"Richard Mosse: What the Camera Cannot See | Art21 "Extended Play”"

It's proven to image the human body heat from 30 kilometers distance, which is a good 19 miles.
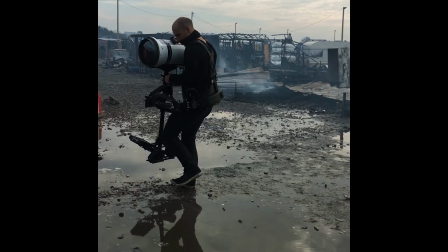4:22 The image that it produced was very uncanny and haunting.
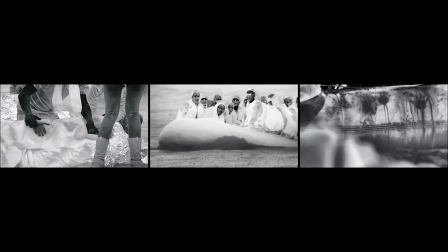4:27 The heat within our blood and our veins is instantly depicted in ways that we can't see with the human eye.
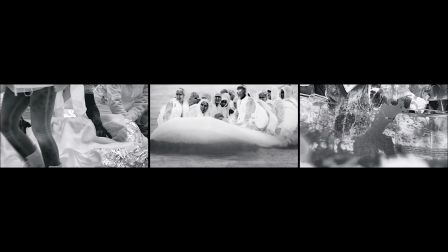4:34 Our breath, our sweat.
Wait, wait, wait, wait, just a moment, just a moment.
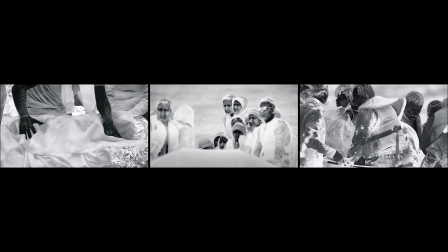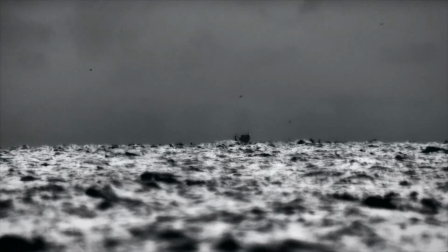4:47 And at that time, there was this exponential wave of illegal immigration into the European Union. Refugees come to claim their human rights of asylum.
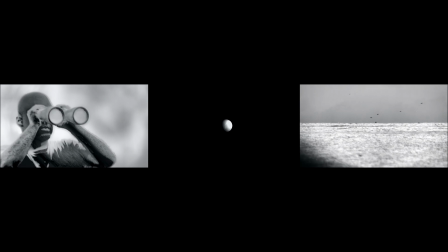5:03 This camera itself can be seen as a weapons technology to detect and to turn them back. So it was the perfect prism to mediate all of the complex narratives that I began to document over a course of several years.
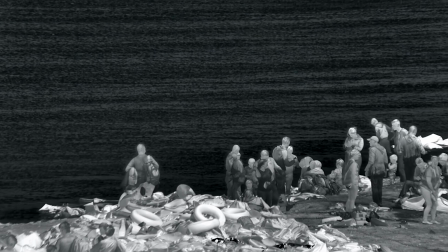5:20 There were a lot of people, and there still are a lot of people, dying, drowning, or exposure to the weather.
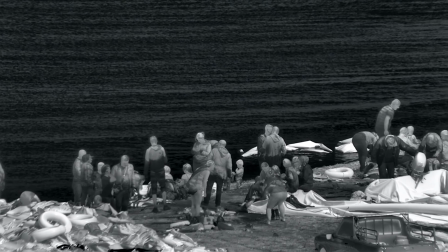5:27 And this camera is designed to indexically reveal human mortality expressed through cellular combustion.
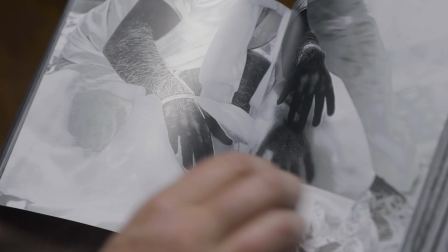5:35 This is a remarkable instance of the camera showing us something we can't even see.
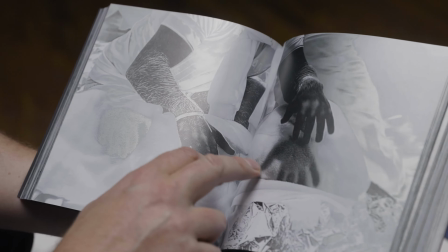5:40 Red Cross volunteer is rubbing the life-giving heat onto the blankets that have been swaddled around this dying person.
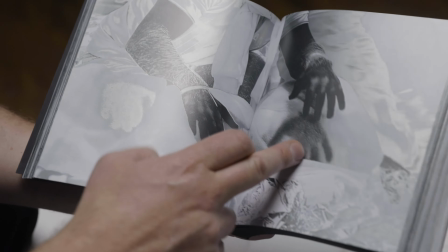5:47 and you could see the thermal handprint, the life-giving warmth being transferred.
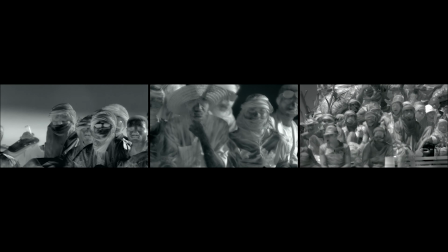5:53 I'm there primarily as a human, and there are instances where we put our things down and help when there's no one else. That's just what humans do. But in the instances when we continue to film, when there are other volunteers, for example, working, you know, there's a real sense of belief in what we do, a sense of faith in the importance of the documentary image, of the evidential image. Otherwise, you wouldn't go to those lengths to carry that kind of recording out.
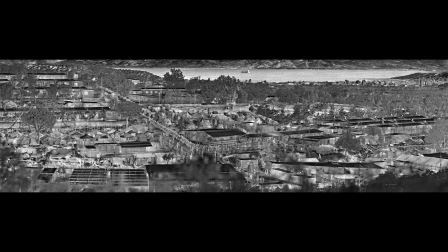6:30 So I made a series of panoramic, large-scale images,
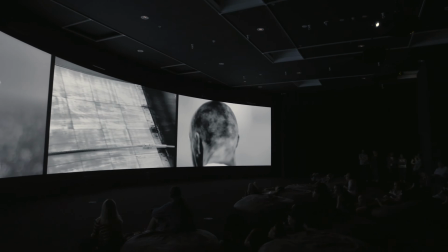6:34 heat maps of refugee camps, and I also made a three-screen immersive video called Incoming,
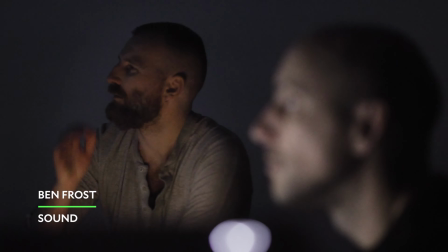6:41 with sound by Ben Frost, and cinematography by Trevor Tweeten. So these are good friends of mine who I collaborated with also in The Enclave in Congo and whom I worked with again on my new film Broken Spectre.
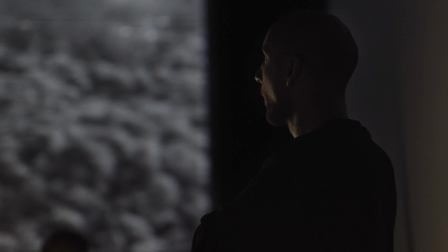6:58 Can we try ultra on this screen? Yeah, that feels...
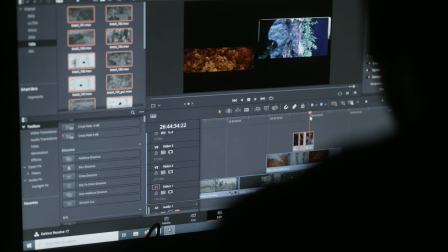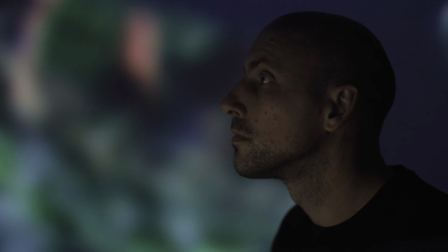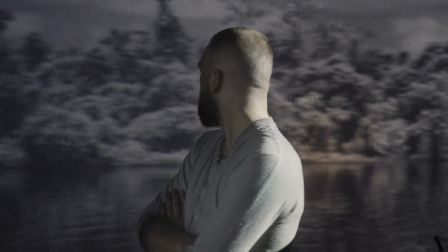7:14 Photography is at the very heart of understanding the velocity of deforestation and I began researching the cameras in the satellites that produce all the data.
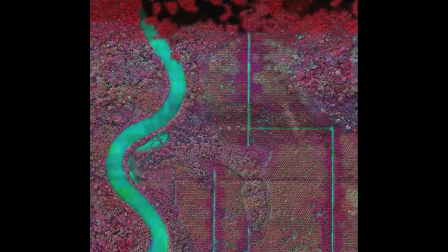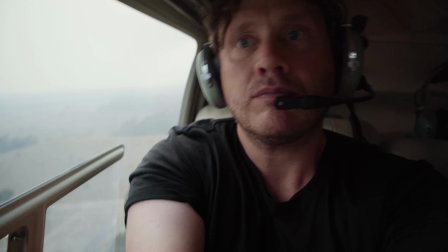7:30 But what really made me more curious was the fact that the same cameras are being used by agribusiness and mining to maximise the exploitation of the land. But I also wanted to change gears because a lot of the stuff we see in the Amazon is taken from over, from high altitude. What about the stuff we don't see, the non-human?
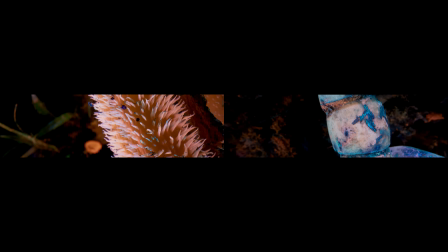If you take one square inch of life in the rainforest, it's just, it's tripping with Just the amount of species is extraordinary.
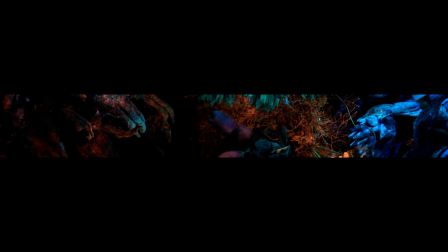8:13 Scientists use ultraviolet lights to try and show things about plants. So I borrowed that language and created these very strange, almost gothic nocturnes.